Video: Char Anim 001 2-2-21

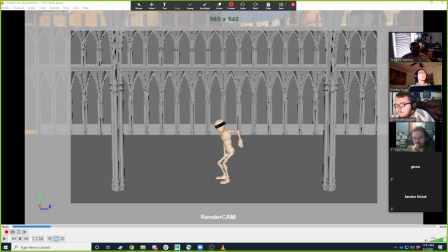Like the you definitely want to get this like this elongated stretch, right? And the reason to get that stretch is so in the next frame you can get the squash, right? And that contrast between the two needs to be pretty clear to show the weight.
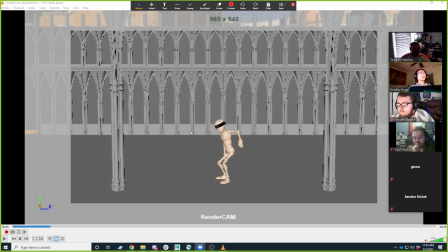Um, if we go a little further along here, so you get that. That's a nice squash. I think really what it is you just need that. You need to sort of push that contact point to get to show the contrast between the contact and the squash.
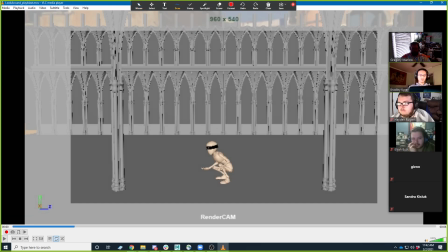At any point you can, like if you can break the silhouette with the limbs, it always makes it a little better. And so I know I'm talking specifically about Brad's right now, but everybody kind of takes some of these notes because these will apply to several people.
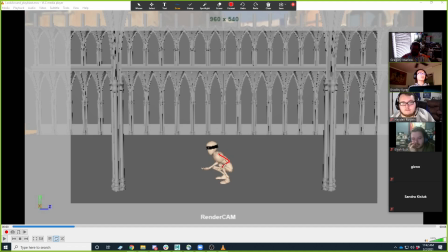So for right now, his arm is kind of all sort of hidden within his body here. And so what you could do is sort of push that elbow out and maybe have the hand break the silhouette down here at the bottom, right? And then the other thing is like maybe even push this elbow out to where it's a little more clearly that.
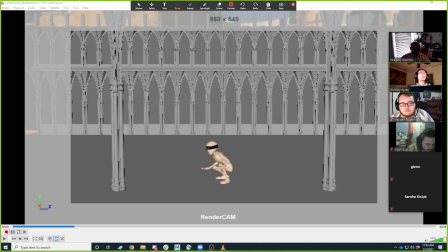And then you can get, by doing some of that, it'll clear up the silhouette of the legs, and you'll be able to see that you have, I think, we'll have a pretty nice little like gap of negative space in these areas, right? And so all of those things are really about kind of pushing the silhouette.
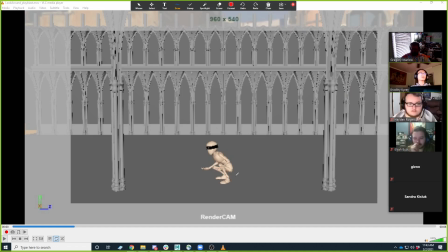It's a good pose. I think that would just help it a little bit. Very, I'm just kind of keep going through here. Kind of again here with like when he pops up, sort of take any opportunity you can to show the contrast between the stretch and the squash, right?
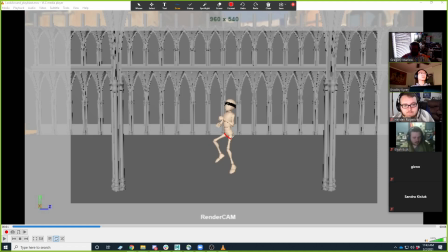So like if he's pushing off really hard, like, you know, angle that hip down and really get that foot like pushing off straight, and that way when it pops up later, it felt like it pushed really hard in order to,
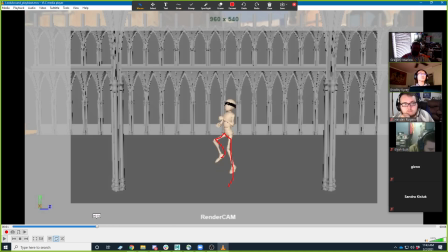you know, pop up in the maybe in the up pose. Like this kind of reads as just the up pose right now, so maybe it's just you need another pose in between there where he's pushing off. Right?
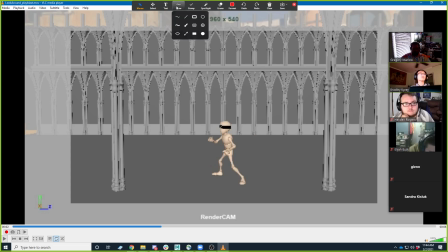I think here is a chance to push your contrast again. Right? He's looking in this direction, and then he goes to looking in this direction. So try to sell that with the line of action.
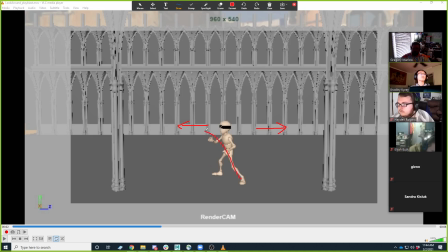When he's looking in this direction, can you sort of lean him more, like maybe not too much, but like lean his line of action a little bit more, leaning forward this way, to where you're getting kind of this
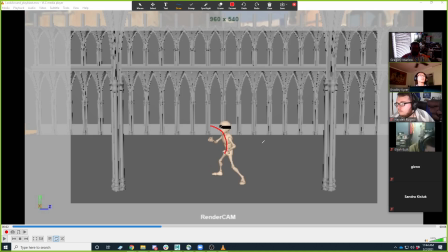this curve in the spine, right? And then when he goes to look in the other direction here in a minute, you're just going to reverse that. Right? When he goes to here, you can push that as well to get this really like bigger lean in the spine here.
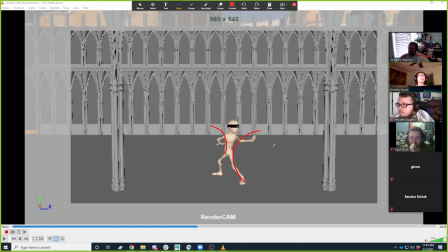I would consider pushing those two poses a little bit more, like in that regard. I have I mean, I didn't invent it, but I have a phrase I use a lot, which is push it until you break it. Like, which
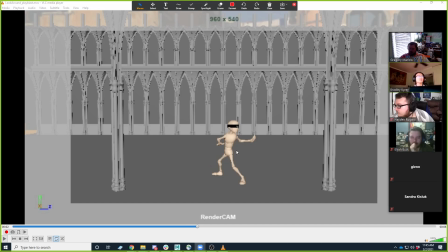basically just keep, you know, this pose is working, but what if you exaggerate the essence of this pose a little bit? Does it get better or do you break it, right? And if it gets better, then that's good. If you break it, you hit Control Z, right?
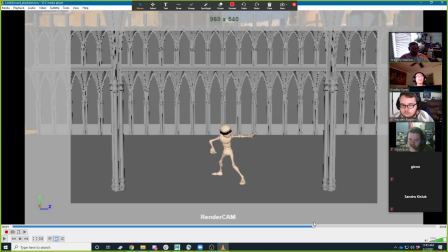Let's keep going. I'm not sure what this pose is. Is this kind of like a halt pose or? Okay. Okay.